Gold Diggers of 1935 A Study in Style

Then he also has his signature wave step, and the wave is what we call when a movement starts with one dancer and then it just goes right down the row in subsequent order. He was very aware of the rhythm. He used to believe that he was famous for his broken rhythm dances on Broadway.
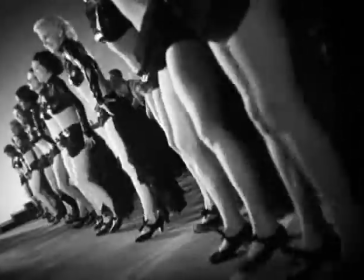It's that ba-ba-bop, that syncopation that in those days we'd not seen that enough. It makes our heart leap just a little bit. So Berkeley knew the power of rhythm.
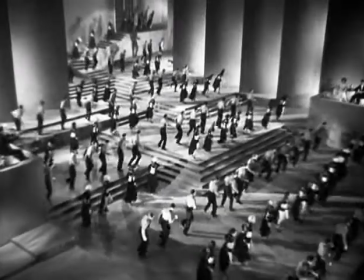(13:21)
That stomping is just overwhelming. Here they come. There's too many of them.
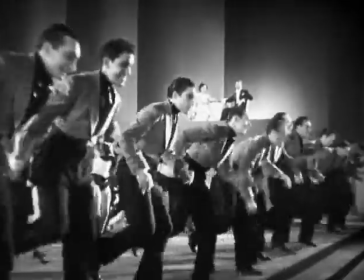(13:27)
They're stomping too hard. There's a very dangerous edge to them.
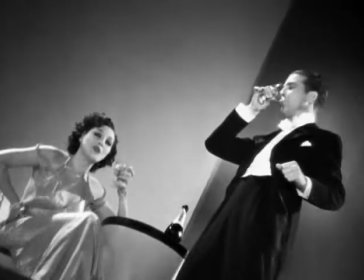(13:34) My sweetie may not let me.
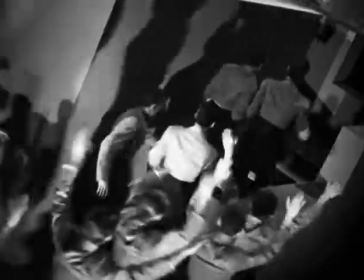(13:39)
The most aggressive tap dancing I've ever seen in my life. It is an army.
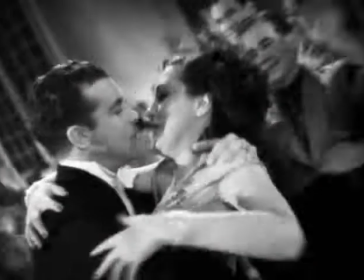(13:43)
It's like a cult, really, like Jim Jones or the Manson family or somebody like a totally with zombie tappers,
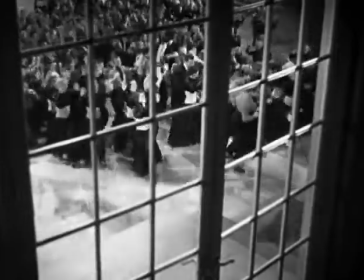(13:51)
you know, like so aggressive that they're like Night of the Living tappers. I mean, they're attacking some girl.
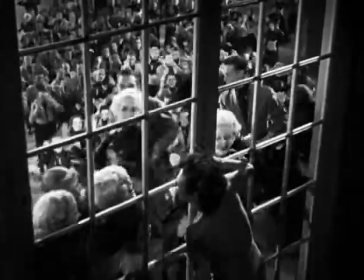(13:56)
They're forcing up, and she doesn't know. She thinks she's in this dance number, but actually they're killing her.
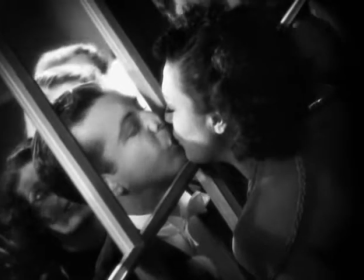(14:02)
That's a murder by tap.
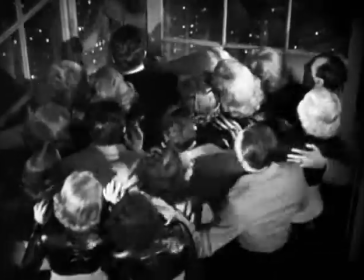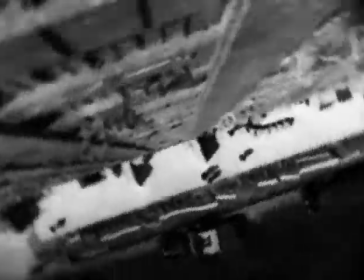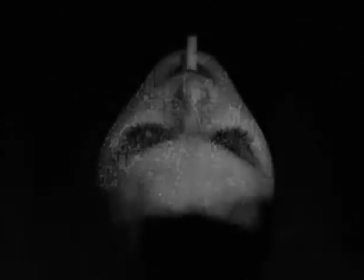(14:15)
Of course, the death is only in her imagination, and as she finishes taking the puff from a cigarette, you realize, oh, wait a minute, no one's died. But even in her imagination, once again, that threat that hides even in the happiest of musical numbers with Busby Berkeley. Unique. Adding a third dimension where usually only two existed. We've all, I think, had that dream where we slip and fall, you know, off and off of a tall building or something like that. And whether Winnie Shaw actually perishes or not, that's not the point. You know, when that happens to you in the dream, you wake up before you hit. And I think that's what Berkeley's trying to suggest. Some writers have talked about fascistic tendencies in Berkeley's numbers, such as
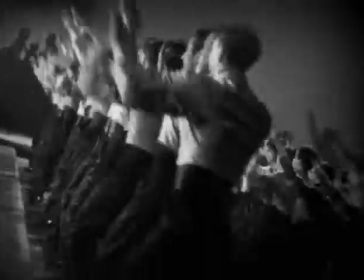(15:08)
in Lullaby of Broadway, the male dancers where they keep sticking their arm out as being like goose stepping. I think the filmmaker that Berkeley most resembles is Leni Riefenstahl. I don't think people talk about this, but I really look at Triumph of the Will, and I know Leni Riefenstahl had watched Berkeley pictures. I'm absolutely sure of it, because those vast movements of people to a very different end, but there is a fascist tinge sometimes when they're marching. He does a lot of marching, and it's kind of like, what's going on here? That perfect order and everything is fascistic in a way. I mean, it is scary when you see that kind of order of human beings being directed to be that perfectly in order. What Berkeley does can slide over into fascism very easily,
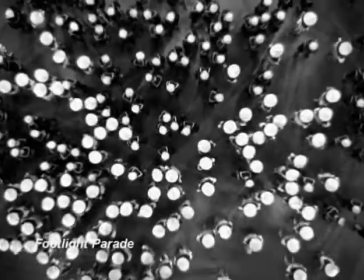(15:59)
or that type of reading, but I think his numbers at least channel a kind of New Deal spirit.
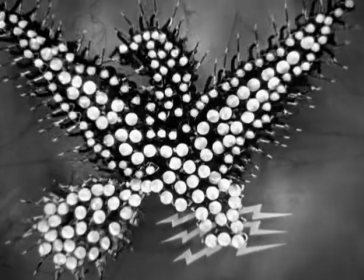(16:06)
You've got the de-emphasis of star power.
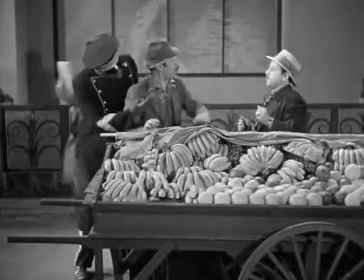(16:09)
You've got this sort of melting pot idea in numbers like 42nd Street and Shanghai Lil,
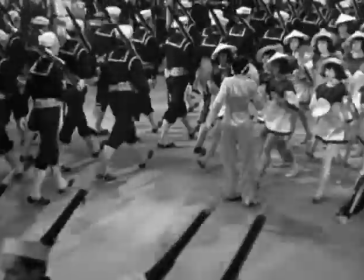(16:16)
where different elements are brought together and are kind of balanced with each other rather than being all smoothed out into an
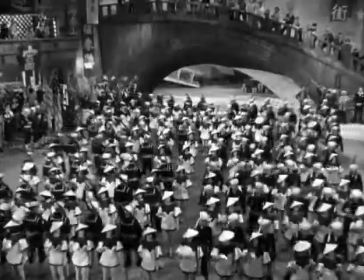(16:25)
undifferentiated mass.
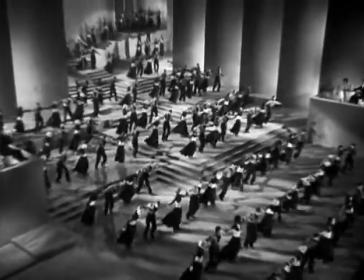(16:26)
Busby Berkeley on screen had come up with precision dancing, people really moving together in the same way at the same time. He perfected this, and one of the ultimate expressions is in Lullaby of Broadway.